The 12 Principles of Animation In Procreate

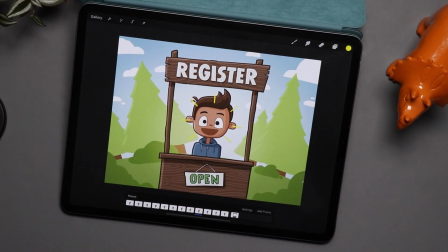In today's video, we're going to be talking about the 12 principles of animation, and we're going to be using one of my favorite drawing and painting apps, Procreate, to do it. Hello, my name is Brad. I review tech for creative professionals. Today, we're talking about the 12 principles of animation. Now, I do want to say a disclaimer before we get started into the video.
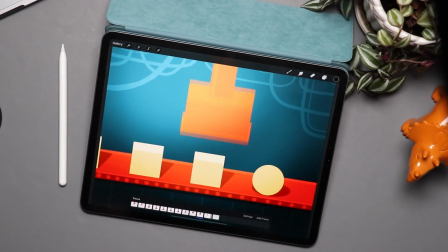This is part of my larger Procreate animation course, which is available on Udemy. This is one section where we talk about those 12 principles of animation. If you want a discount code for the full course, you can see that down below in the description. I'll put a link on the screen. Anyway, that's it. Let's get on to the video.
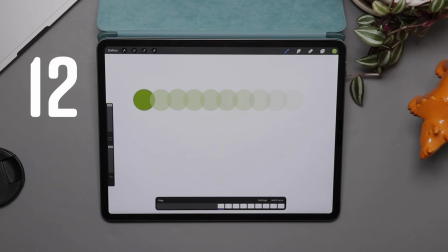In this section, we are going to be talking about the 12 principles of animation.
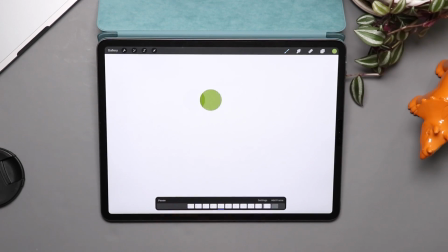This is going to be our foundation that we build on because, you know, just playing this video, moving this ball across the screen is great.
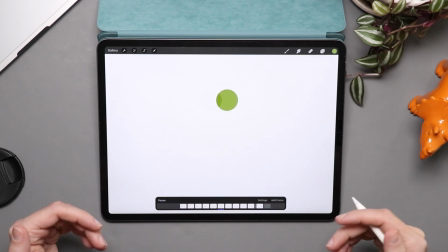Yay, we've made an animation, but it's not exciting. It doesn't have energy or a sense of weight, a sense of realism.
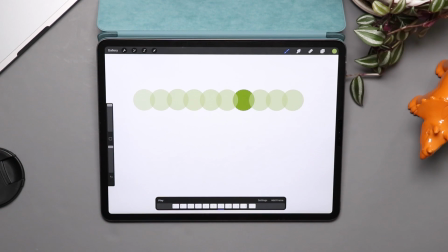It's just a circle moving across the page. The purpose of these 12 basic animation principles that were
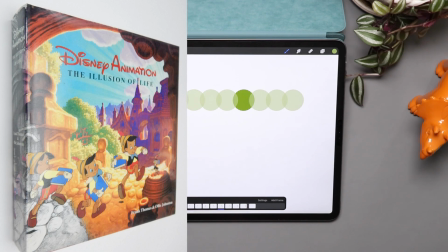introduced by Disney animators Ollie Johnson and Frank Thomas in their 1981 book,
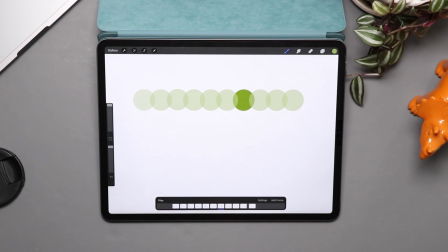The Illusion of Life, is to do that, create an illusion of life for our animations.
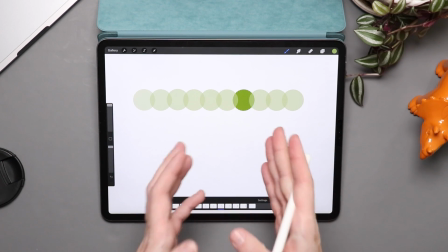And so I'm going to be going over how we can take this simple little circle moving across the page and use some
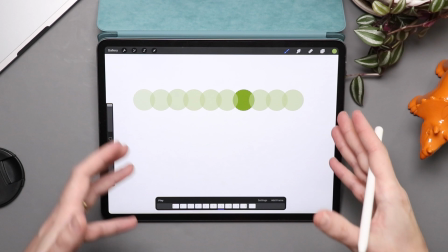of these 12 principles to give this little circle the illusion of life.
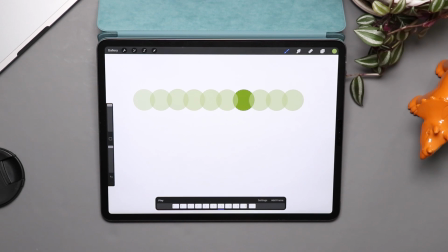Now we're going to be going through these one by one. In this lesson, you don't have to recreate each one of these examples as I go through it. In the future lessons, we're going to be walking through in detail how a lot of this is done and how we're going to do it in Procreate.
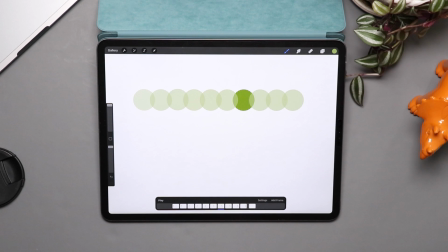But right now, I just want you to kind of absorb this knowledge because these are the principles we're going to be using. I'm going to be referencing back to them. But at first, I wanted to introduce them to you and just walk you through them and show what they do before I have you actually creating some things in future lessons.
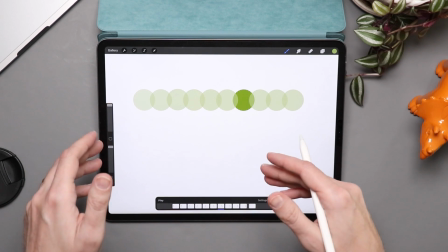So with that said, let's start in with this first principle, which is called slow in and slow out.
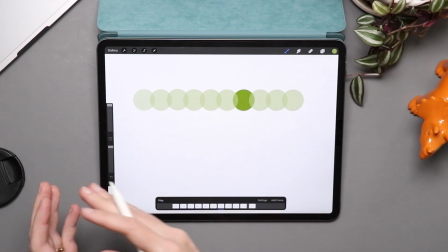If you're riding on a bike, you need to build up momentum on the bike.
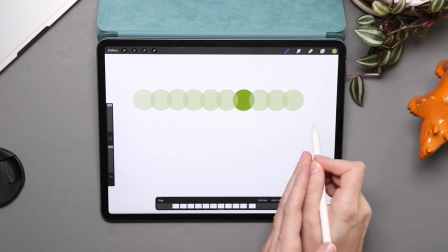For example, this circle moves at a steady pace across the page, back and forth.
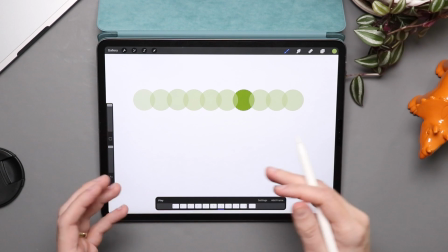But anything with any kind of movement starts off slow, gains momentum,
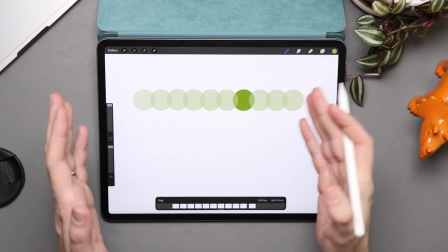has its max speed for a while, and then when you stop it, it just doesn't stop on a dime.
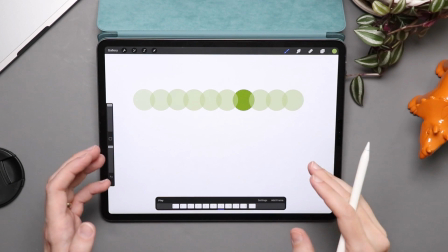No, it takes some time to actually stop a moving object. That's what slow in and out is designed to do.
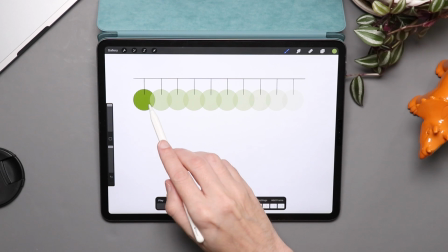So the circles up here at top are equally distant.
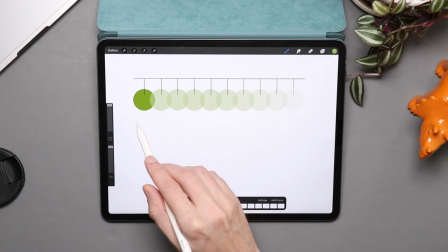I've drawn these little lines to show the center point of all the circles, and you can see it's the same amount of distance between each one.
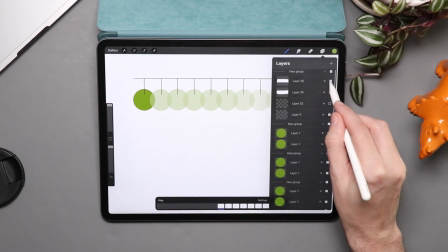Let me toggle on another group here so you can see my next group of circles.
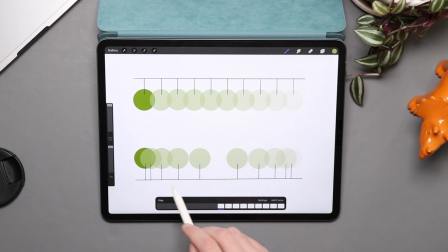And what I've done here is I've staggered those points. So there's less space here, so it's not moving as fast here, and there's more space in the middle, so it's moving even faster. Let me hit play, and you can see for yourself how this changes.
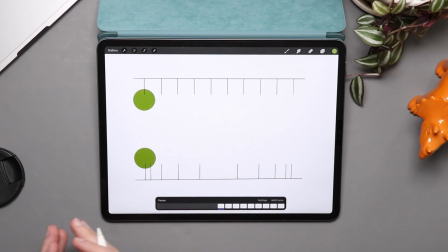We have this kind of more fluid feeling as it slows at the edges and speeds up in the middle. So just by adding this one simple principle,
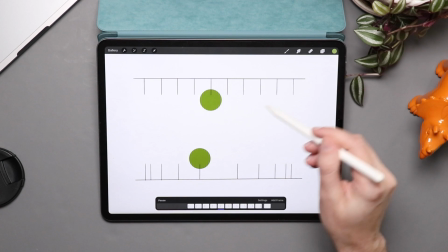you can see this is a much more realistic looking animation than the one at the top where everything is moving along the same spaced out lines.
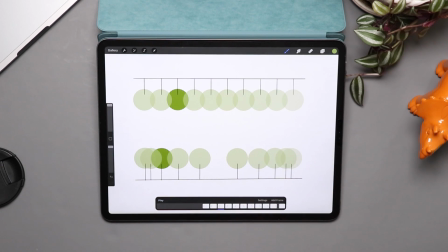So that is slow in and slow out. And the next thing I want to talk about is something called squash and stretch.
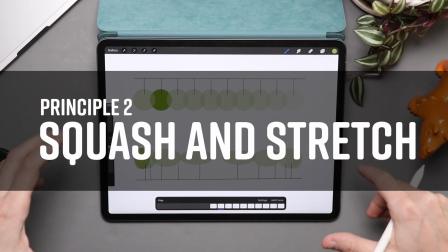Now the idea here is to take our boring circle and give it some weight, kind of like a ball.
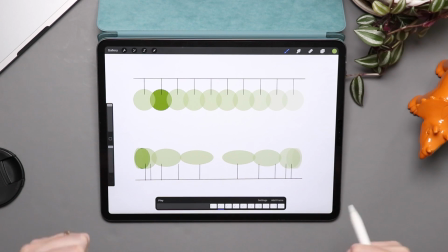If you think of a really soft ball, if you kick it, what is it going to do? It's going to indent a little bit.
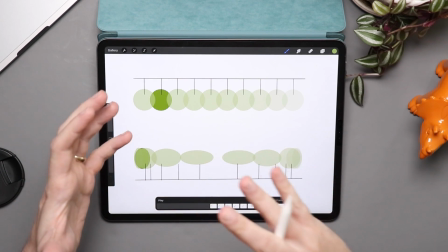It's going to get smushed a little bit. Or if it bounces against the wall or bounces across against the ground, what's it going to do?
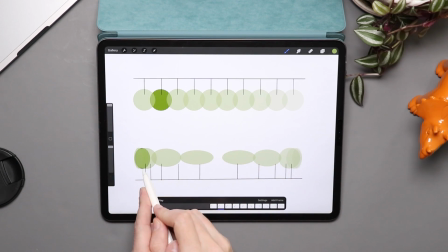It's going to smush down. And that's exactly what's happening as it hits the sides here. And then as it gains momentum, we're exaggerating that.
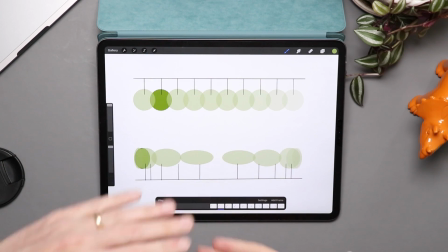We're stretching that out and pushing it down a little bit so it's not a perfect circle.
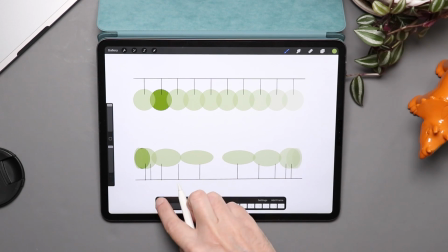So let me go ahead and hit play and you can see exactly what I'm talking about.
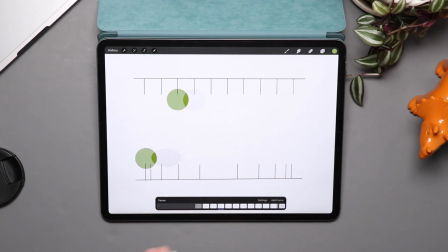So what we've done here is we've mixed squash and stretch, where it's stretching in the middle and squashing it on the ends, with our idea of slow in and out, where we're pacing this out a little bit. And you can already see we have a much more realistic looking animation than we have along the top.
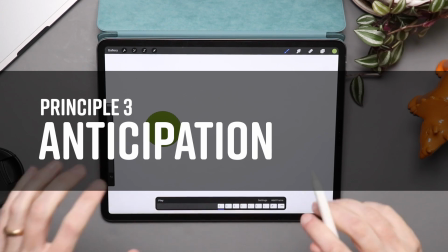Our third principle is anticipation. Now, when you think about a baseball player throwing a ball, what do?
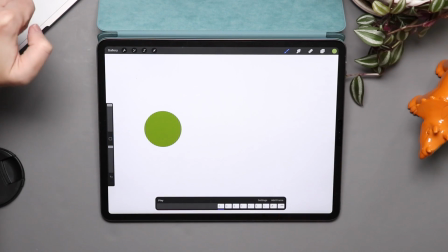They pull their hand way back. They're winding up to throw the pitch, and then they release.
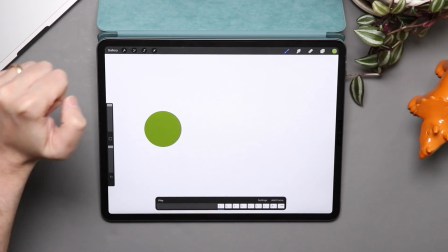That wind up, that pullback, that is anticipation.
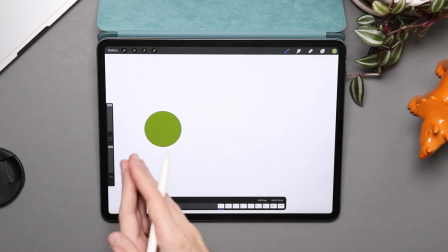And by using that in animation, it means that our ball isn't just going to shoot forward when we throw it.
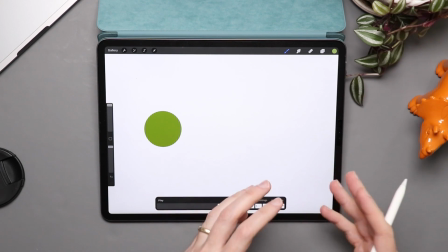Instead, we're going to kind of telegraph to the viewer, hey, this ball is about to do something.
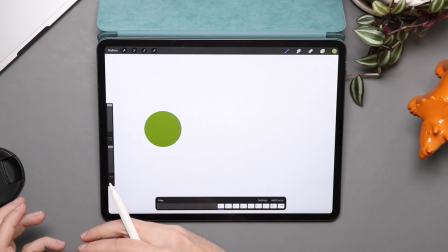And by adding that little bit of exaggeration, that pullback, it really anticipates the coming animation.
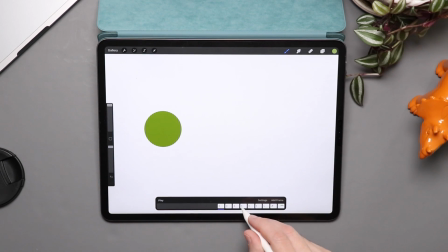So in order to do that, I'm just gonna go through these frames. So next frame, it's gonna pull back a little bit. I'm also squashing and stretching it a little bit, but you saw it moved a little to the side. The next frame does it again, moves back to the side. Again, moves back, squashes even more.
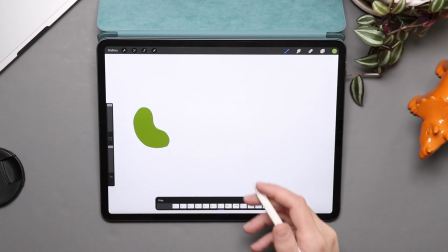I made it kind of a bean shape, but I just keep doing that. And then on the next frame, what do?
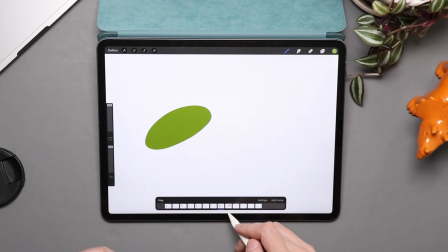Boom, it shoots forward really quickly. The next frame, more squash and stretch.
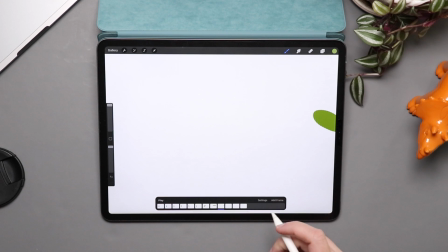I've made it really elongated. And the next frame, it's off the frame. And then I added a couple blank frames at the end.
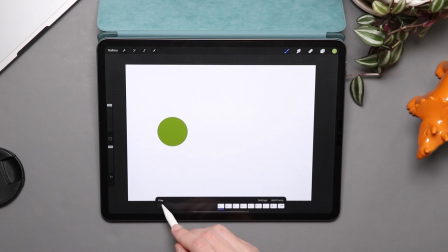So let me zoom out so you can see it. And we're gonna go ahead and hit play and you'll see exactly what I'm talking about. That anticipation, that pull back, then shoot forward. Pull back, shoot forward.
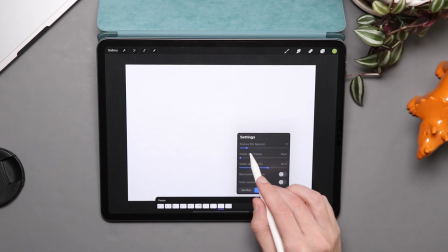Pull back, shoot forward. That's anticipation. And right now it's set at a pretty low frames per second, but if we move it back,
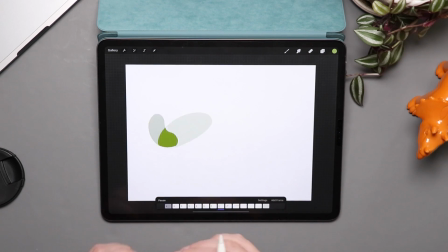you can see the speed and how that tiny little anticipation, those couple extra frames, can add a lot to this animation.
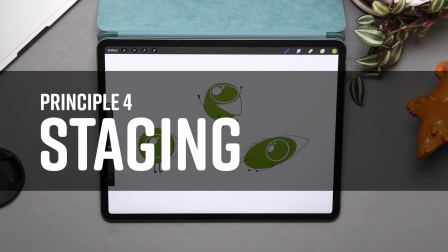Principle number 4 is staging. This is the idea that your character should have a super clear pose or action.
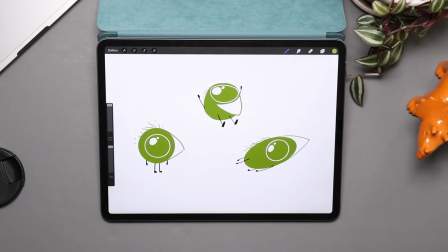So if this ball was a little character instead of a ball, I gave him some arms, some legs, a gigantic eye, and a beak.
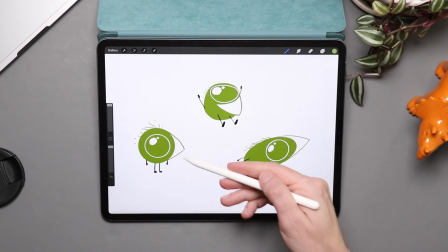It should be clear just looking at a still frame what this character is doing. The character is standing, the character is jumping, the character is flying.
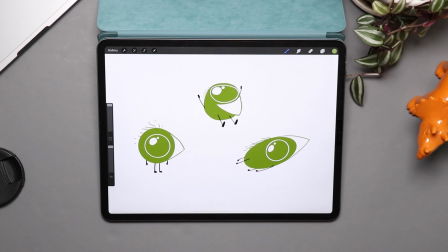A big part of animation is just showing the viewer what's going on. And this leads us really well into the next principle of animation, which is pose to pose.
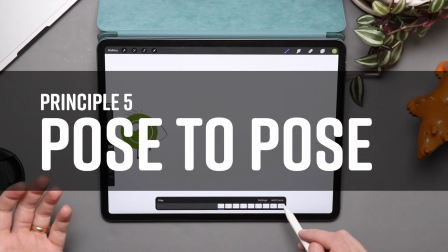So one of my character's poses might be standing still, and another one of those poses might be flying.
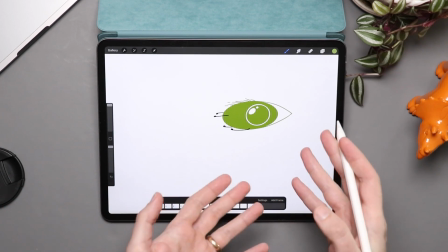And so what we want to do is we want to define those poses and we want to animate the in-betweens.
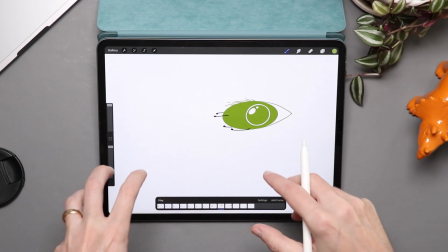So we figure out what those core poses are and then we figure out what goes in the middle.
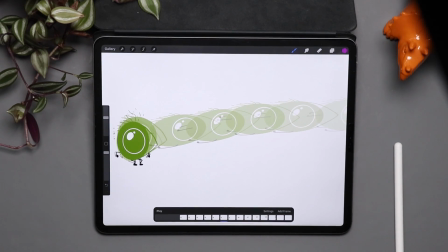So I'll turn on the onion skinning so you can see there's going to be some anticipation and then he's going to shoot forward, he's going to jump forward. So let's go ahead and I'm going to hit play. Anticipation, jump, anticipation, jump, anticipation, jump.
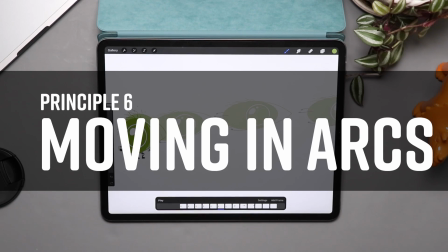Our next principle is arcs. Motion that goes in a straight line can look unnatural.
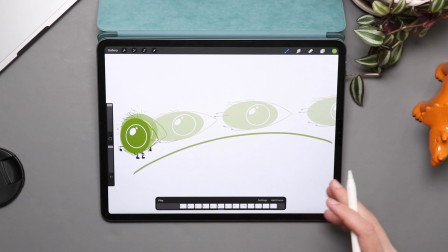So moving in a slight arc or even a major arc can really help your animation look a little more natural.
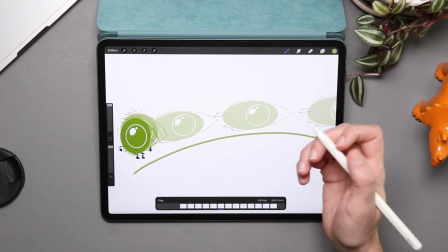Circular motions can really help with realism. And you see this all the time. For example, if I just move my wrist, what's that doing?
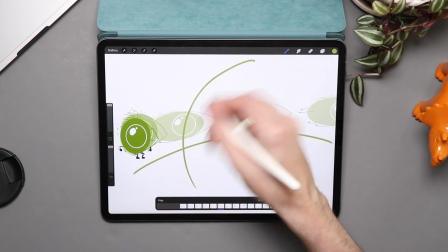That's not moving in a straight line, that's moving in an arc. If I pivot from my elbow, it's gonna do the same thing.
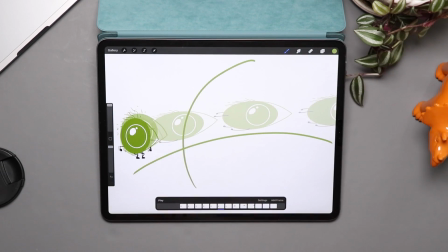It's gonna be an arc. If a hand is waving, what does it do? It goes in a slight arc. It doesn't go up and down. It just looks unnatural.
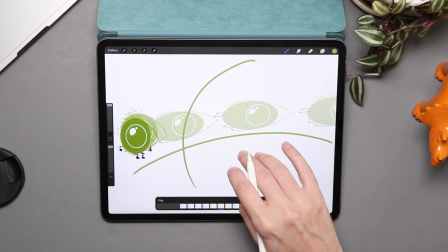So adding arcs to your movement is a great way to add a little bit extra to your animations, add a little bit more realism to it as well.
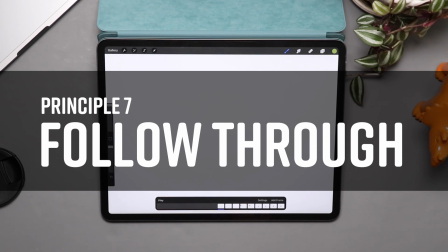Next up, I want to talk about follow through,
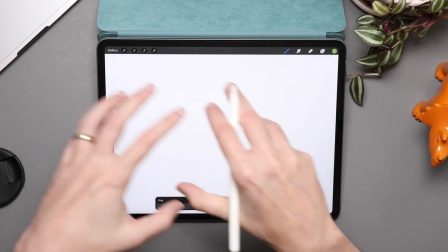and that is extra animation that you add at the end of your primary animation to give it a little bit more personality.
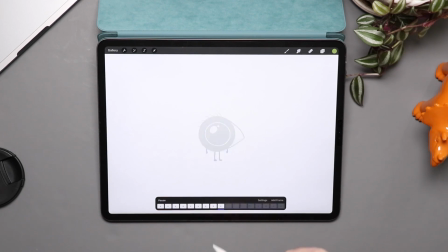So example, if this guy jumps in, I add a little bit of follow through of the hair swishing. So the primary action is over, but the secondary action of that hair moving a little bit after it comes to a standstill helps add a little something to the character.
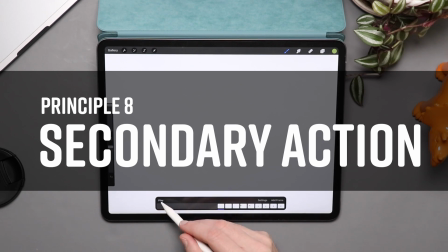This really leads us into the next principle, which is secondary action. In this case, this little guy's hair moves, but then his eye blinks.